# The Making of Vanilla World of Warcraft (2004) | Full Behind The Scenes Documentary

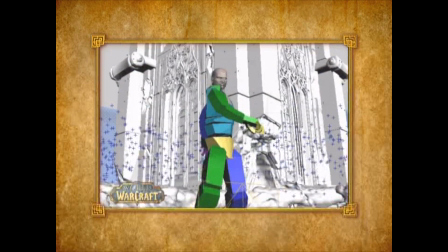994s
This is some of the early animation.
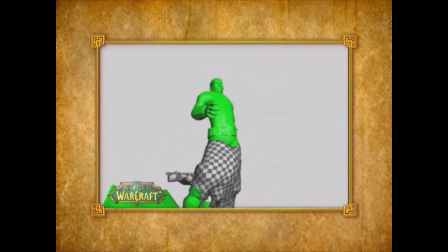996s
Now that we're happy with the animation, you can see we're running the sims on all his layers of clothing and his different layers of jewelry and what have you.
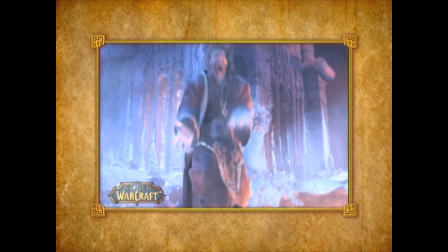1008s
And what we finally came up with, again, with all the magic added, etc.,
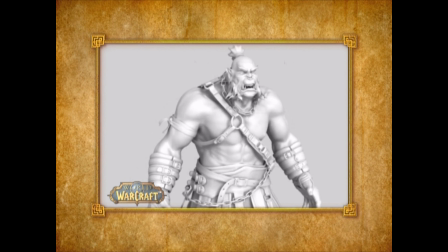1013s
we rebuilt our orc to be much more like the orc in the game, and just overall bulkier and scarier and cooler.
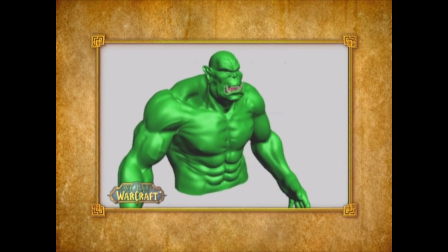1022s
We were really playing with the idea of how to get his muscles to move around, and we finally settled on using
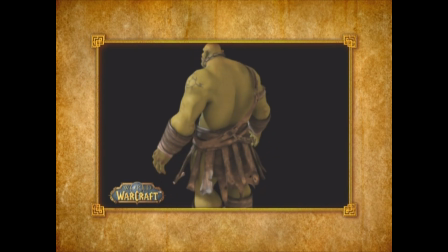1030s
an approach that they used in the Hulk film, which was we made morph targets for different flexes, basically, and brought them in and out depending on what he was doing.
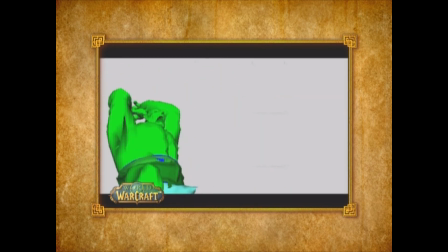1041s
If you look carefully, as we get these different versions, you can start to see the flexing going on.
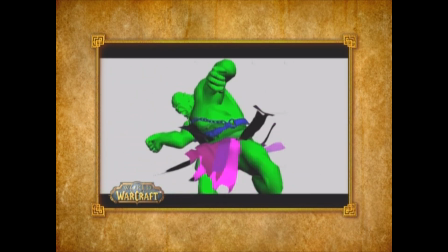1048s
It's pretty subtle, but it's there, I promise.
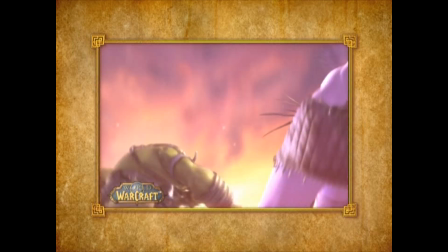1053s
And again, the finished shot with all the crazy simulations. This is our Tauren. We're pretty proud of this Tauren.
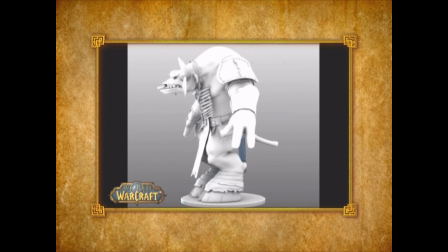1058s
We think he's pretty cool. Again, we pretty much rebuilt the Tauren from the last trailer to match more closely the guy in the game.
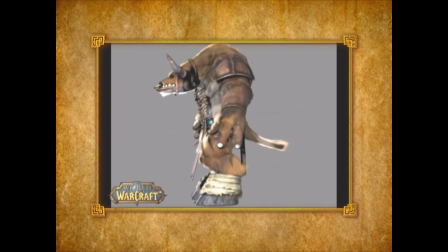1067s
The game art had evolved between the time we did the last one and this one.
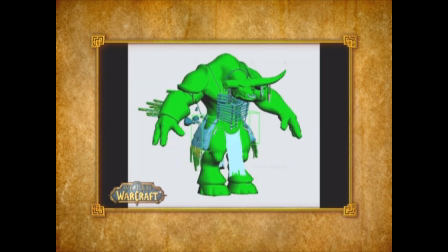1073s
It's more of the kinds of tests that we do to make sure that everything is working and that we have enough range of expression for his face.
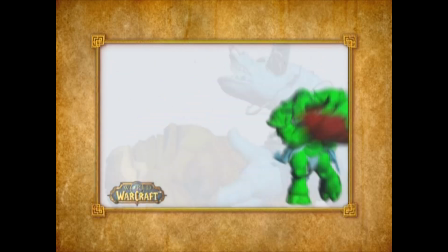1084s
And here he is being angry and violent.
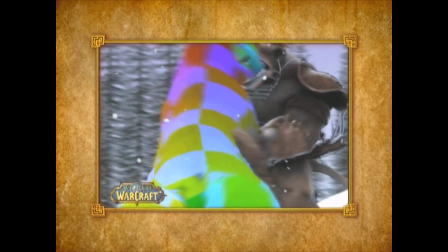1090s
Again, a shot in progress showing the kinds of things that we get maybe halfway along, where some of the characters are fully shaded and some of them aren't, and we're working up the composite.
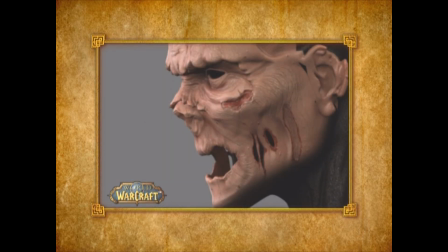1099s
This was our undead guy.
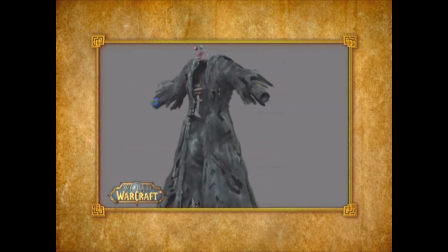1101s
We tried all kinds of things to make him icky and rotting and kind of nasty, and boy, he sure is.
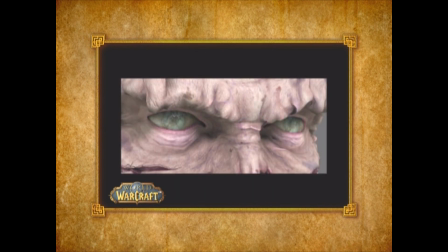1110s
He's pretty cool, actually. It's kind of a shame you don't really get to see his eyes too well in the finished
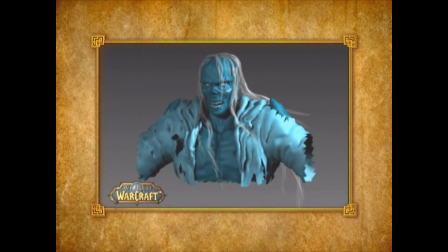1115s
shot, because we put some thought and effort into making those eyes look kind of shriveled like old grapes.
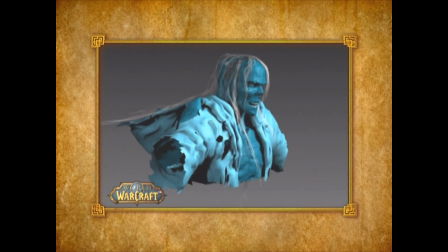1122s
They're pretty cool. Here he is, animated.
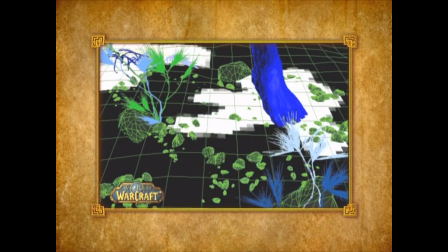1129s
These are showing off some of the things that we did for the ground.
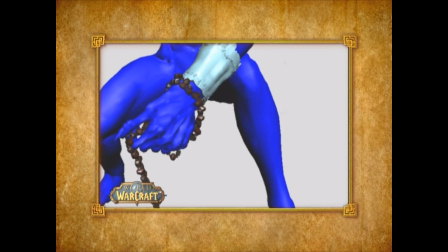1131s
We were actually playing with the idea of having the plants die off when he takes a step, and they actually do if you look in the shot. Again, it's pretty subtle.
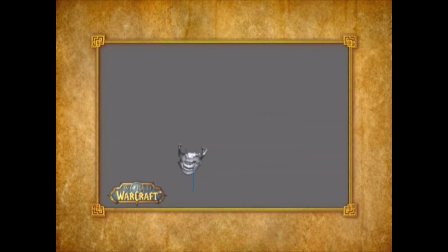1140s
There are a lot of things going on in these shots. All the layers of sims. He has some spit hanging off of his lower lip, and that's in there too. This is showing off some of the tests we did for that. In some ways inspired by the alien.
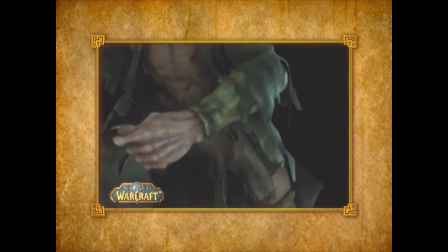1154s
If you look closely in the finished shot, you will see that he does, in fact, have some spit hanging there.
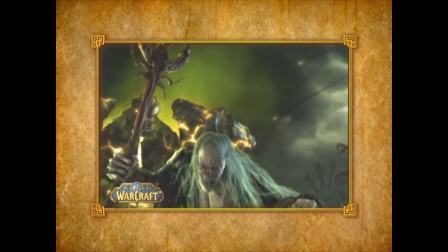1161s
You got to look closely, but it's in there. It's one of those little touches that we wind up putting in there, and maybe nobody but us knows they're there.
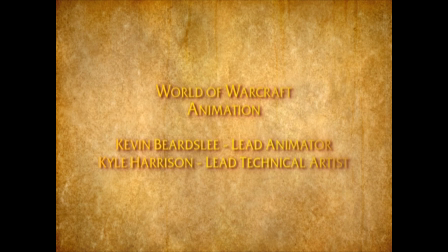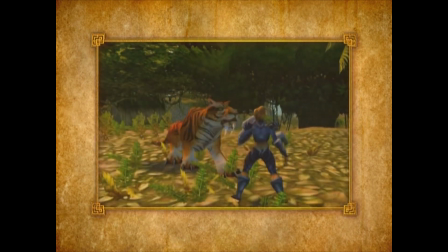1176s
One thing you may notice with World of Warcraft is the characters are really animated,
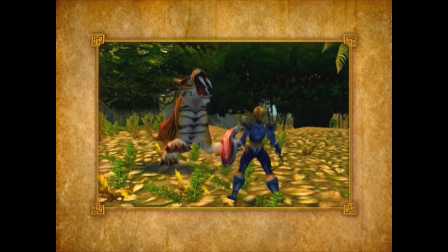1180s
and a lot of that just comes from a traditional 2D animation background carried over into 3D. So one thing that we pride in our animators is just taking it to that next level in 3D.
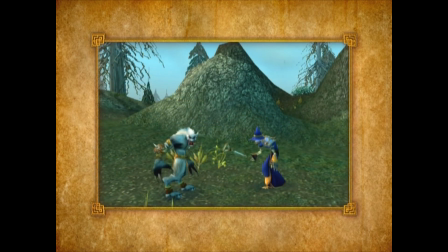1191s
None of our animations are motion captured. We just feel that the World of Warcraft is such an animated and and colorful environment that the hand animation was the only way to kind of really truly,
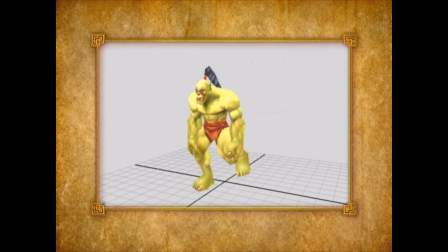1204s
bring it to life. Between the characters and players, we have about 4,000 unique animations. We have about 2,000 unique player character animations, and we have about 2,000 unique creature animations. So between the 16 character races, that's male and female,
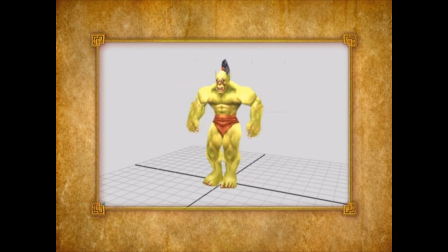1220s
each have about 120 to 130 plus unique hand-done animations.
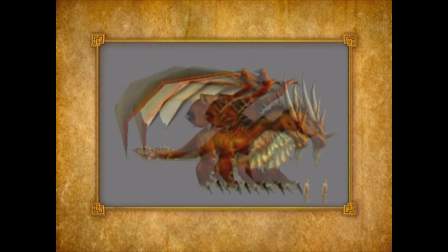1226s
Each creature has anywhere between 10 and 20 animations, depending on where the creature is going to be used. If it's a boss or a sub-boss, then generally they have more animations, than something like your typical wolf or something along those lines.
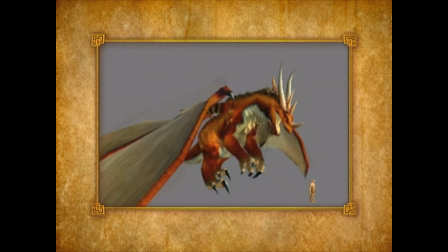1240s
And in the case of non-player characters, NPCs,
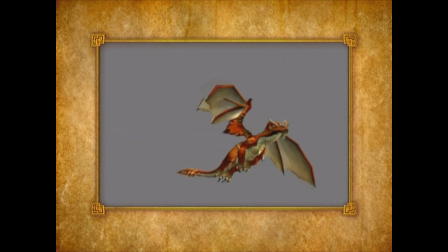1244s
wherever we were able to use one of our player characters as an NPC,
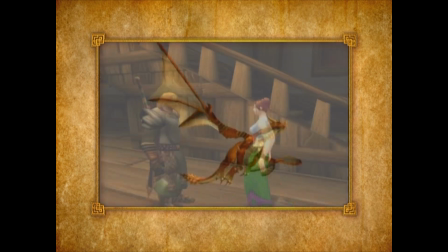1249s
well, of course, they're going to, just inherit, those 120 plus unique animations,
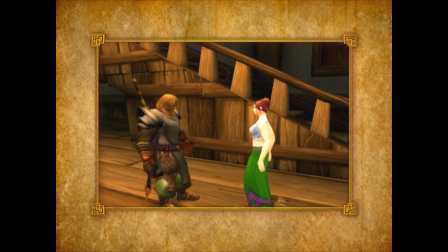1254s
which is really nice. The designers can do really cool things with quests, having access to all those animations. We also tried to inject some of the Warcraft humor.
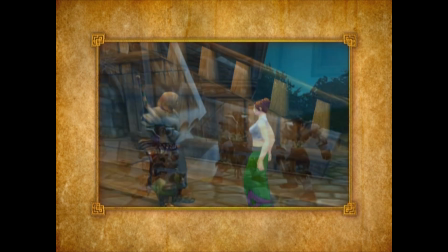1264s
Warcraft 3, Warcraft 2, these games have a lot of humorous elements in them, and we wanted to make sure that we captured some of that in the World of Warcraft.
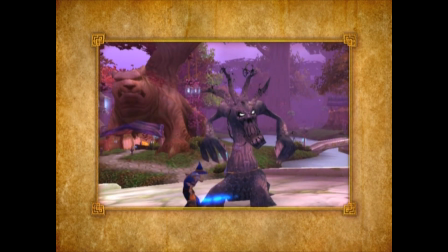1272s
A lot of the creatures have, some really unique stances. If you watch a creature for a while, they'll do some really humorous kind of animations.
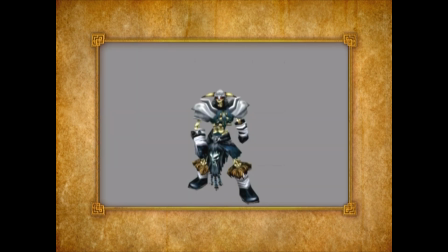1280s
The Sea Giant is a great example because if you watch him long enough, you'll see that he'll actually fart. It's actually very rare, so you have to watch them for a long time, but there's a lot of humorous and very subtle elements in the game.
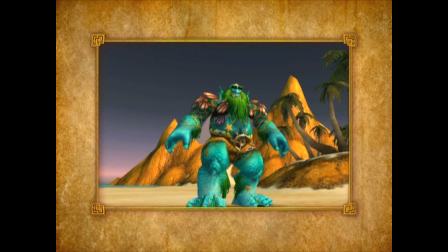1292s
Here you have this giant, ominous, insanely powerful creature, and yet we'll inject some of that Blizzard humor with the Sea Giant passing wind. Of course, he does it in his own special way. He's a sea giant, so of course a gigantic bubble would come from him, and then he's very inquisitive,
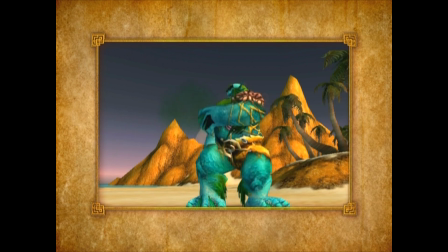1309s
so of course he's going to pop that bubble, and of course what it ends with is something, just really unique to what Blizzard does.
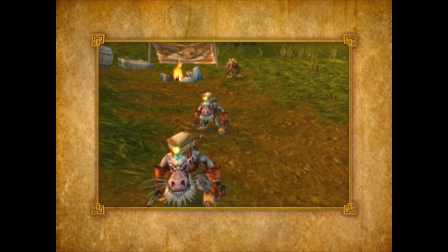1316s
Another example is the kobolds. If you watch them, they'll chase their tail every so often.
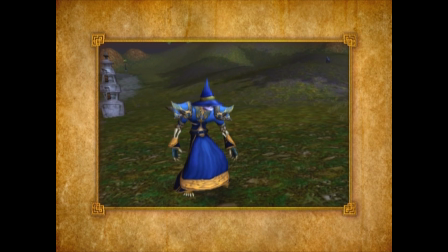1322s
The ogres will scratch their rear end. Each of the player characters has over 25 unique emote animations, and those really help add a lot of character, and in some cases really give each character a sense of humor. We did have some basic guidelines that we had to stay within. The attack animations had to be a set length.
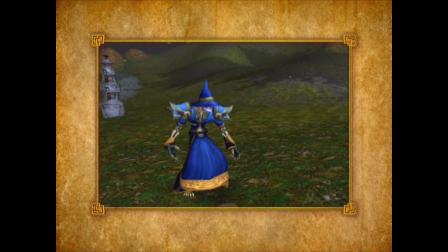1340s
Special attack animations could be a little bit longer. We made sure that weapons made
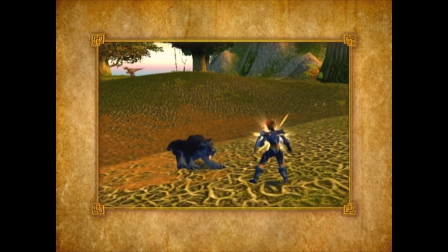1345s
contact at a certain frame rate so that we could make combat look real and believable in the game, so that when you're knowing when a character or creature is going to be hitting,
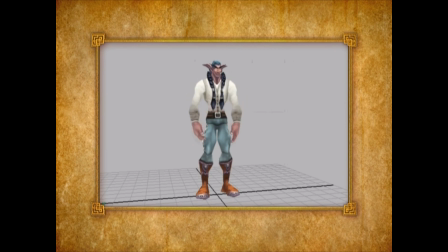1354s
you can time all of your, dodges, blocks, parries to make combat more, lifelike and real. Yeah, it's really important to have a creature react when a character swings the sword and hits the creature.
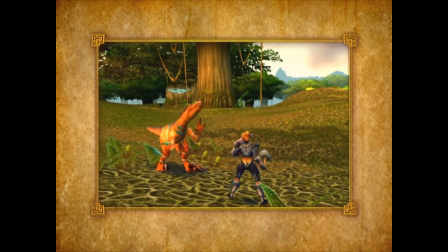1366s
Without that exact timing, it doesn't come across as realistic and comes across as very fake. Sometimes it'd be challenging to get the character to hit at a certain frame. In the end, it was just something you got used to, and it really didn't cause any problems.
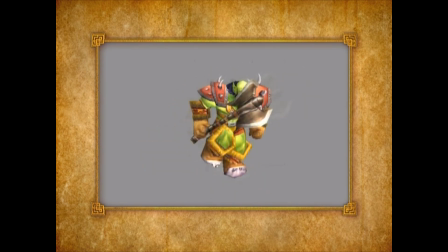1381s
Another thing, too, with keeping the different animations at a reasonable length is it really helps facilitate gameplay. You don't want the player to be waiting around for an animation to play that's really long. You want to keep things very snappy and at a good pace.
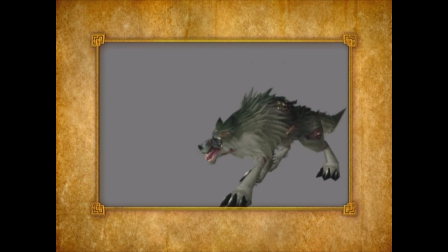1394s
When we first started a creature or a character, a lot of times the first thing we would do is try to come up with their neutral stand pose. This is the pose that they're standing in most of the time, and it really conveys a lot of the character. So getting that down first can save a lot of time for animation later on.
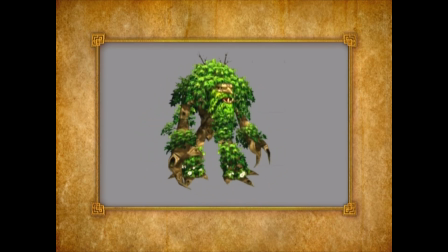1410s
Yeah, because sometimes we would take a creature or character just a little bit too far, a little out of the scope of what design, had in mind.
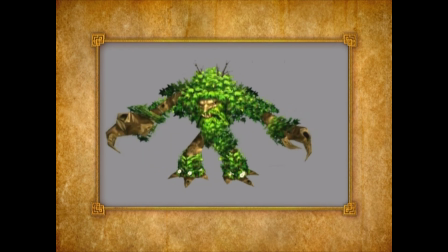1417s
And so, to save time, we would just get them into certain poses and kind of show those, and then get one of those approved,
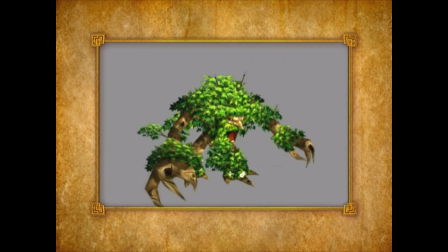1423s
and then we'd know at that point, what direction to take the character or the creature in.
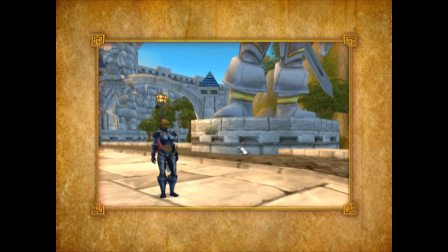1428s
Each player race has a unique mount, and those mounts were designed to basically reflect each character. In the case of humans, riding horses makes perfect sense.
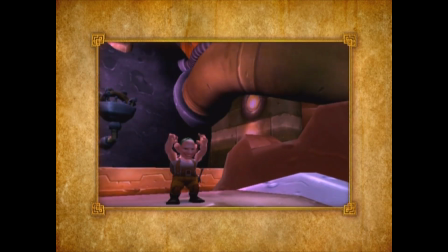1441s
Gnomes, we wanted to have something lighthearted and something that would reflect their inclination to tinker. And so we have the Mechanostrider, which is a mechanical, ostrich.
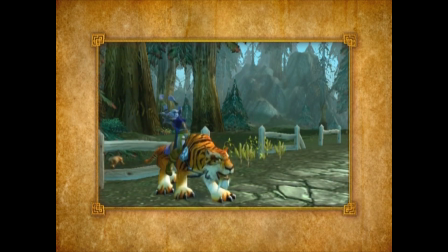1452s
Night Elves ride tigers, which kind of flows with the whole Priestess of the Moon in Warcraft 3. The Dwarfs ride rams. At one point, they rode boars, and it just didn't quite look right.
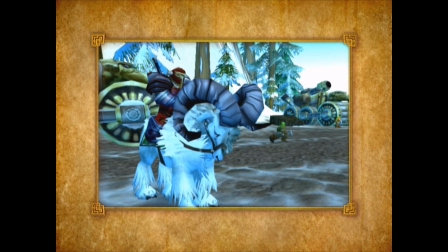1465s
It was interesting, definitely, but we ultimately came up with the rams.
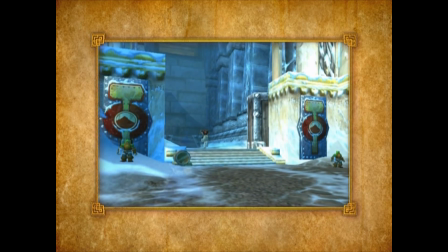1468s
So not only did we have unique mounts per race, but we also have some extremely unique mounts per class.
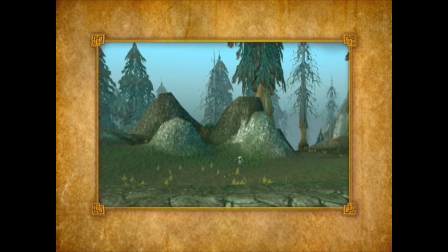1476s
And in the case of the Paladin and the Warhorses, and the Warlocks can summon a Nightmare.